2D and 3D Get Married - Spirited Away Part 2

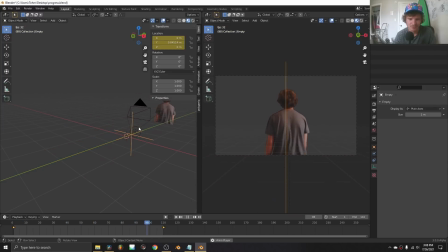(4:08)
Not the key, this is the basic idea for how you do movement. So how do we figure out how far I should be going? That's a good question, and this is where reference tends to help. So what I'm going to do is I'm going to start setting up the hedges and the walls and all that in the kind of the most basic form.
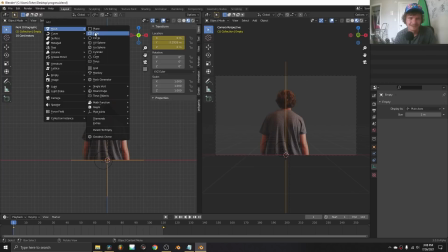(4:27)
So instead of adding in like the botanique shrubs and all this, for now let's just mess around with some cubes.
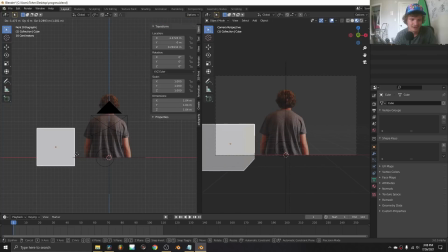(4:32)
So take a cube, make it the size that you want your hedge to be and the position you want it to be, so it should be off to the side.
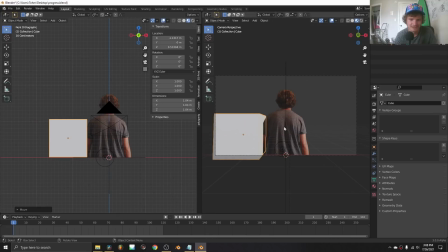(4:39)
Make sure it's not too close or the arm is going to clip the cube in 3D space. So get it kind of as close as you can, since the whole idea is it's supposed to be kind of like a narrow scene in this one.
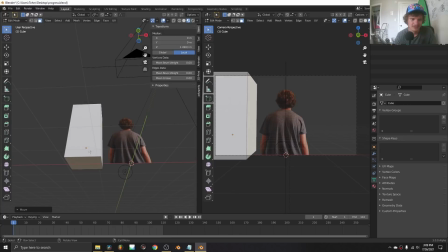(4:49)
The hedge is going to be this tall. It should be going down to where my feet would be.
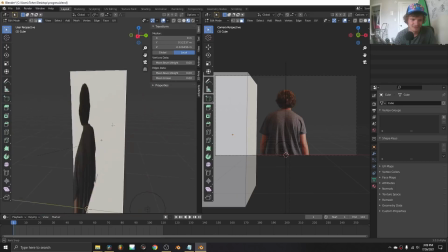(4:54)
And it's kind of weird. I'm always facing away from you. no matter where you go.
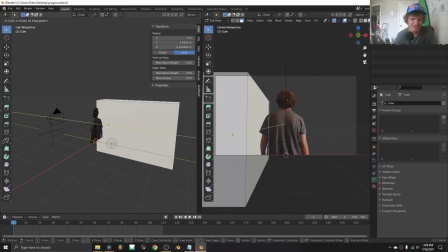(4:59)
It's kind of like a horror movie illusion right there. And the hedge goes very far back, and we can decide how far back later.
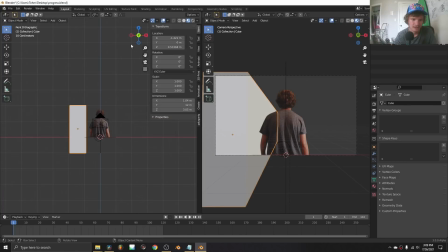(5:06)
But so that's one. Is that kind of the position we want for it?
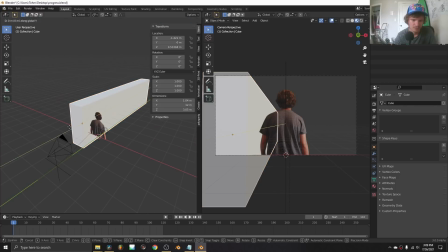(5:11)
I think it is. Maybe we can move it a bit forward or a bit back, really.
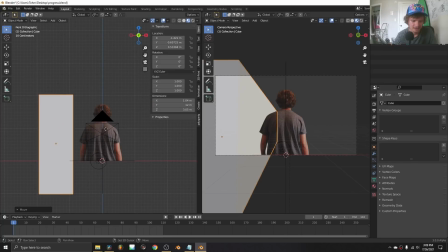(5:16)
Something like that. Take it. We're just going to duplicate it and put it there.
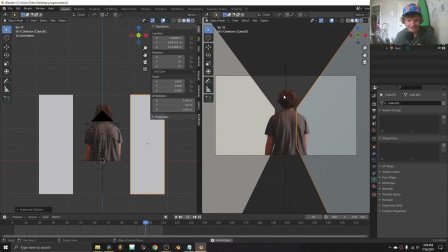(5:22)
So now it looks like I'm walking through a 3D scene. Again, not enough reference or perspective or whatever.
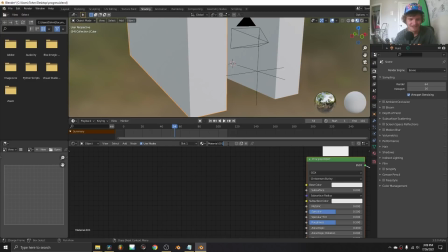(5:28)
We can't really tell what's going on. So just a quick fix, I'm going to make a checkerboard material like I did in the demo.
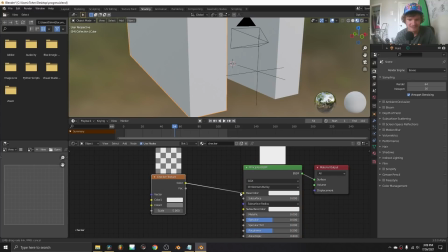(5:34)
And for this checkerboard, pretty simple. Just everything's the same, except we're going to hook up a checkerboard to the principled BSDF space color.
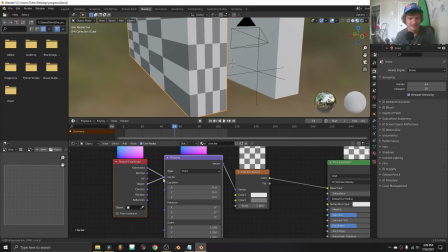(5:41)
And let's use object coordinates so we don't have any of this like stretching going on. So something like that.
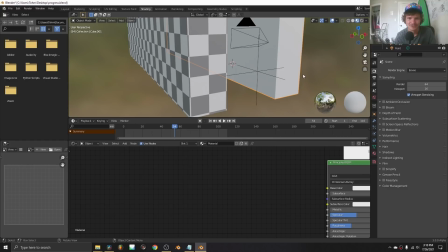(5:46)
Take it and make it apply to both of these. Did I apply the wrong material?
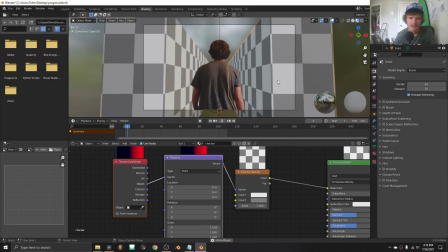(5:52)
I must have. Checker. There we go. So now we have perspective in some sense for how fast I'm going.
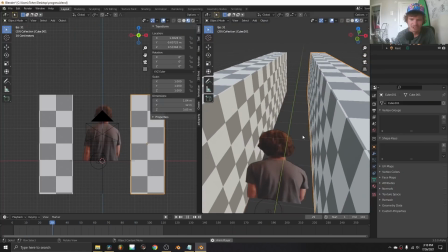(6:00)
Again, this is the kind of thing we eyeball, but with the help of this checkerboard and the ground plane, you can kind of tell, am I walking too fast or too slow?
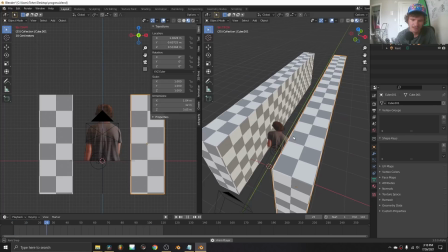(6:09)
Well, I'm kind of taking a casual walking kind of gait, so this is like almost perfect. If anything, it's just a tiny bit too fast. So I'm just going to go to the last frame, bring back our empty a bit, keyframe, and now I'll be going a bit slower.
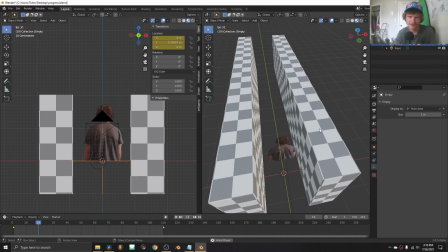(6:22)
So just kind of imagine, and it's a very forgiving process. You don't need to get it that accurate.
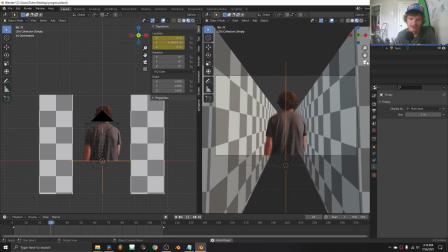(6:27)
So from the camera view, this is what we have. It looks like 3D, but it kind of just looks like the guy got green screen and we're putting 3D graphics in the background,
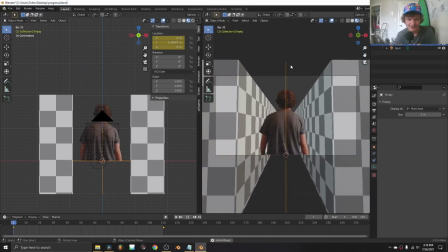(6:36)
which is what's happening, but we could do a lot better. So the key to make it, I swear to God, I've been saying key so many times in this tutorial. The main thing you can do to make this motion look very, very real is we want the camera to operate like a real camera,
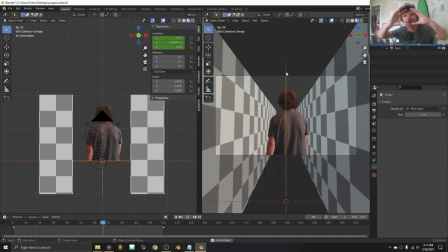(6:54)
like it's being held and it's shaking and it's getting further and closer away from this 2D card.
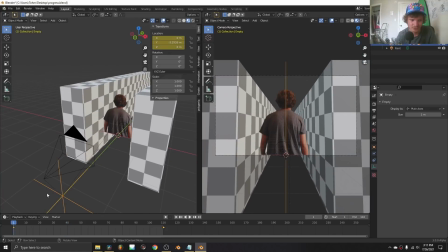(6:58)
We can actually simulate all of these things, and this is why I said earlier that we put this empty here for a reason, because now,
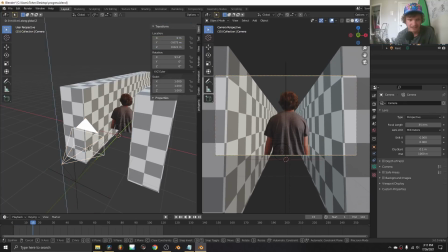(7:05)
since everything's parented to this, I can like move the camera and it's still moving together. So I can make these like secondary decisions now. So let's make some of those.
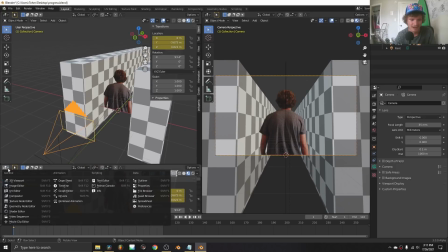(7:15)
I'm going to keyframe the camera. The reason I'm doing this is now when we go to the graph editor, you can see that there's actually information here. If I didn't add a location keyframe, this would have been empty. So you've probably seen this before in another tutorial I've made.
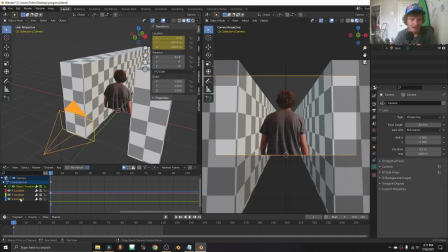(7:30)
We're going to be adding wiggle expressions. So first thing we can do is let's have randomness.
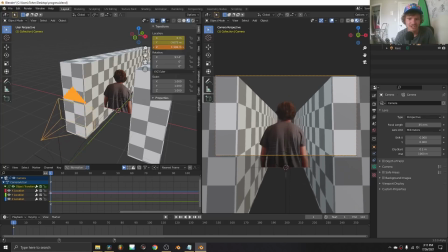(7:35)
So we're just choosing where do we want randomness. Let's add randomness to the Z channel as if the cameraman's walking behind him and he's walking up and down and the camera's bobbing.
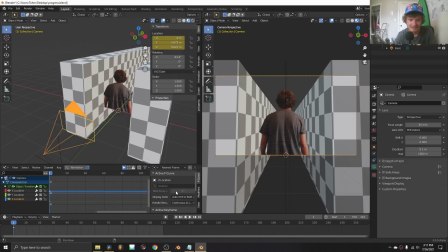(7:44)
So that's Z location. I'm going to take this, hit the N menu, go to modifiers and add in a noise. In other words, I'm taking this, it was just some value, some Z value that we keyframed, and I'm just adding some randomness to it.
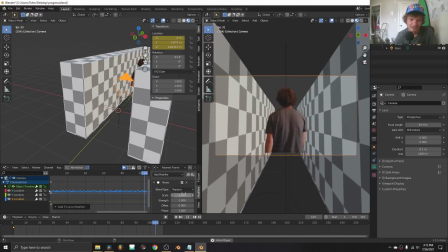(7:57)
So you can see it's a lot. To make it look smoother, we're going to take the scale and bring this up. This is kind of like the speed at which this motion happens. And the second one is the strength at which it happens.
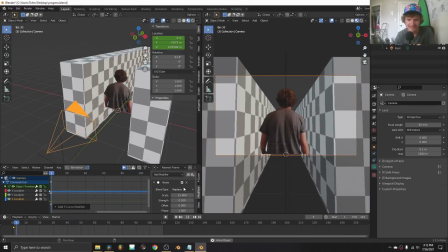(8:08)
So I'm going to make it more subtle. So 0.1 makes it like a tenth as strong. Already looks much, much better.
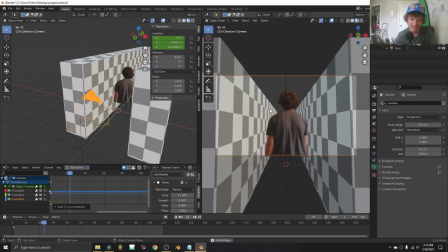(8:13)
So you can see the camera's going up and down a bit.
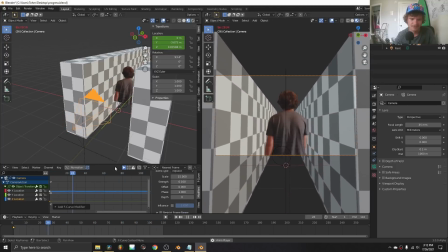(8:16)
One more thing we can do, add a bit of depth. Let me see if I can show you the full graph here.
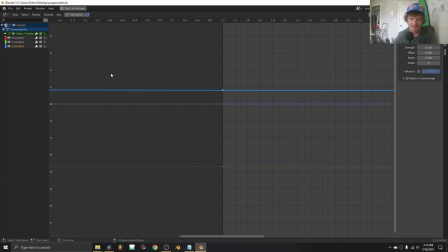(8:22)
I'm trying to only isolate Z location. I don't know if I can do that.
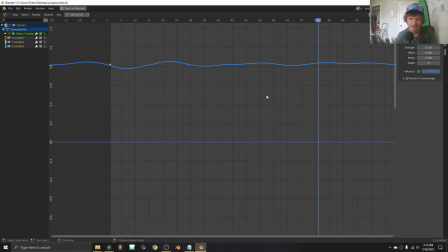(8:27)
Either way, we have this graph. There we go. We have this graph for Z location, and it's very smooth, and it's what we want, but it's very smooth.
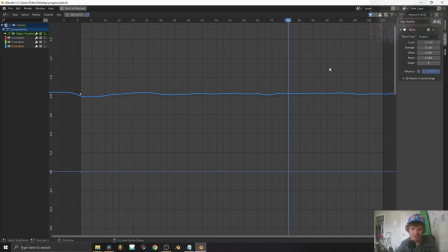(8:36)
This depth value is a good way to add in some sharpness to it while still maintaining the overall form.
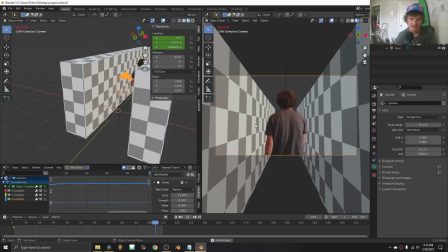(8:42)
In practice, when you add a bit of depth, what this looks like is the motions won't be so sharp, they'll be much sharper.
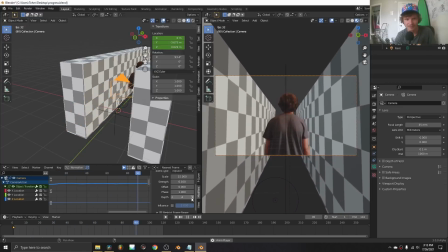(8:51)
They won't be like the smooth thing. It will be like a real cameraman where some steps are a bit harsher than others, etc. So I just like having the depth not at 0, but at least at 1. I'm going to take this modifier that we just made, copy it, go to the X location,
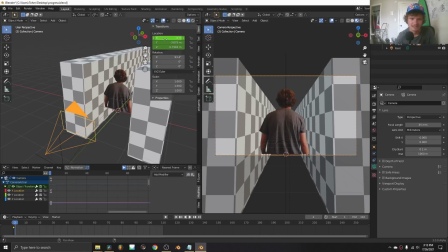(9:04)
which is going to be the swaying from, it's going to be the swaying from side to side relative to the, 2D card. And I'm just going to paste it so we can just reuse it. You want to make sure you offset it a bit so it's not the exact same graph for both of these.
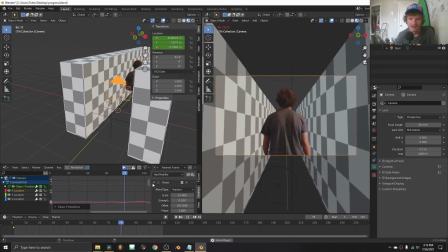(9:19)
So X and Z are independent. And you can see now it's doing that.
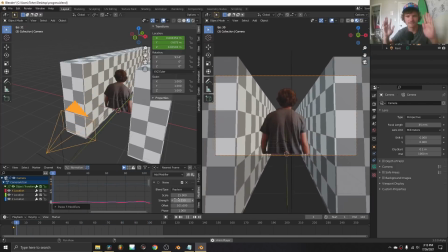(9:24)
So I'm going to take the strength, bring it up. So the motion from left to right is going to be a bit stronger than up to down.
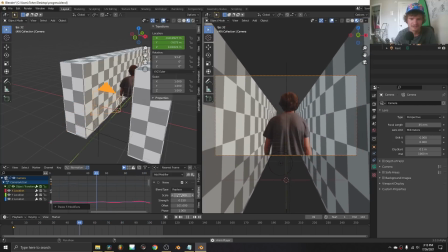(9:28)
And to compensate, I'm just going to also make it slower. Okay, so already that's looking much better.
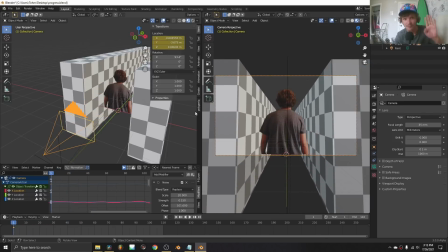(9:35)
Y location's very interesting. I used it a lot more for the other shot where our Chihiro actress, my friend, was running towards the camera. Y location is useful for getting the camera to be closer and further away, as if the cameraman's not maintaining perfect distance with the person.
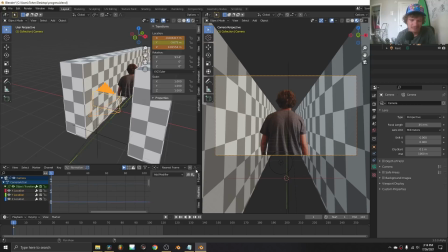(9:54)
I'm going to add in a bit of this, but in this case, I don't want too much. So I'm going to add in a bit of Y location. I'm going to make the scale bigger, and I'm going to move the offset.
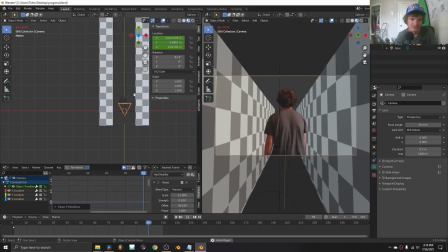(10:04)
So now it's kind of hard to tell, but the distance between the card and the camera is not constant anymore.
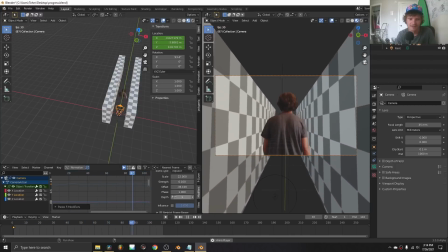(10:11)
Which is also a very realistic thing to have. For this one, I'm going to bring the depth down so it is smooth in this case. Okay, so that's layer 1 of motion, but we could do a lot better. The rotation is another section where things get real.
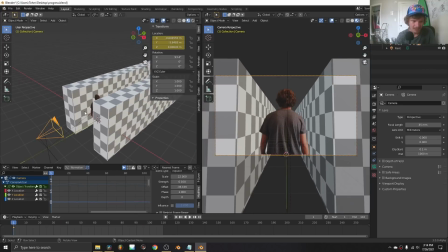(10:25)
So the rotation of the camera gives us a different kind of motion. X rotation is seen as the one that should be most violent, this up and down,
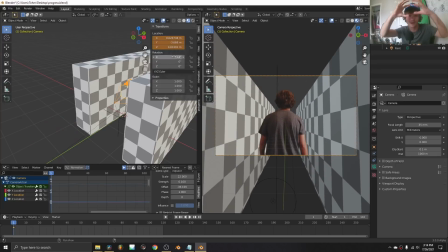(10:33)
because if steps are going up and down, then the camera would wobble in that direction on the x-axis.
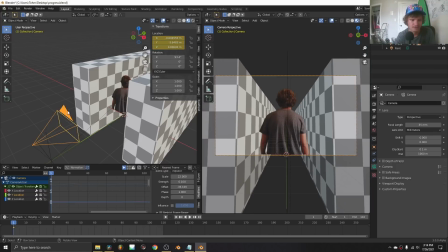(10:39)
So let's do that. So on the first frame, let's keyframe rotation just like last time. So now we have this information, and let's make a new modifier. So just paste the old one, and we're just going to mess with this one a bit.
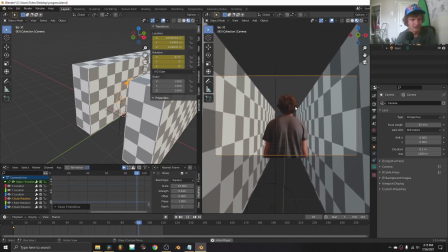(10:50)
So here's what it looks like currently. And you can see already it looks like a much more organic camera motion.
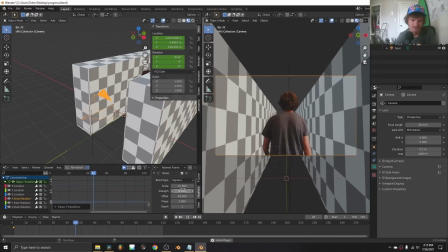(10:57)
I'm going to keep the depth. I'm just going to move the offset, and I kind of do like where it is right now.
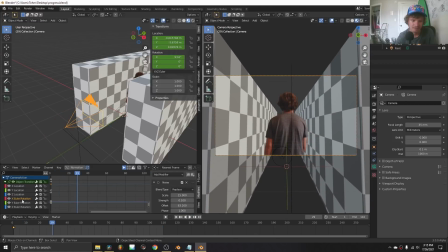(11:04)
So maybe I'll just keep it as is. I'm just going to take this, copy our progress. Z rotation is this left to right. There should definitely be a bit of that. So let's do some of that. This one I want to be kind of more slow, but also kind of more intense.
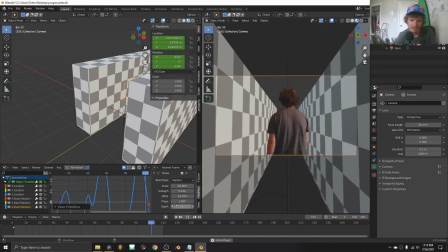(11:21)
So that's why I'm just modifying these numbers. And I think the depth for this one should also be kind of a smooth motion. And let's make it even slower. Okay? So there we go. There's some camera motion. It looks like a cameraman who isn't perfect at his job is trying to follow this guy, which is perfect.
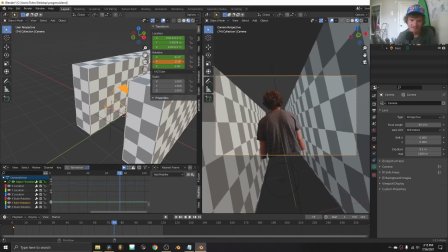(11:38)
Y rotation, I'm not going to mess with. This is this kind of tilting. I'm just not going to do
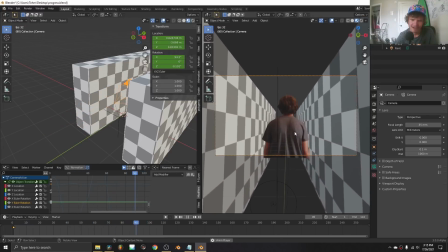(11:43)
any. But so we have a cameraman, he's following, but whoops, every once in a while you can see that I don't have legs.
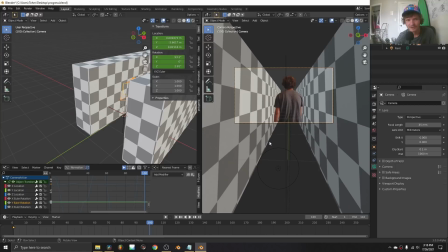(11:50)
So a couple ways to fix it. One, you can in general just move the camera closer. Two, you can mess around with these offset values until we just so happen to get a random, and let me zoom in here so you can see.
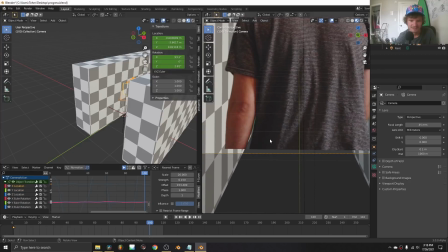(12:03)
When we change the offset, we get different, kinds of things going on. We could just so happen to get the right thing.
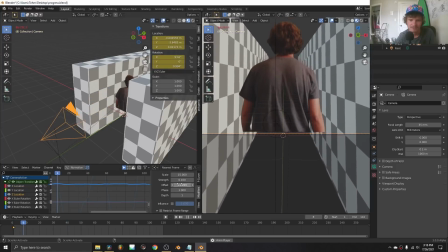(12:09)
In this case, I think Z location is the only one we'd actually need to worry about, but more reliable method, just take the camera and zoom it in a bit.
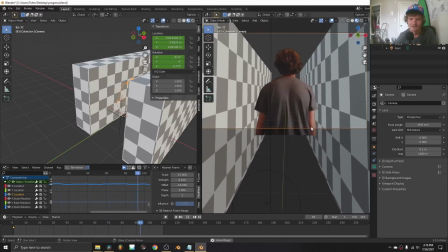(12:18)
It doesn't matter too much. Zoom it in so we just have a bit of wiggle room and we don't need to worry too much about this.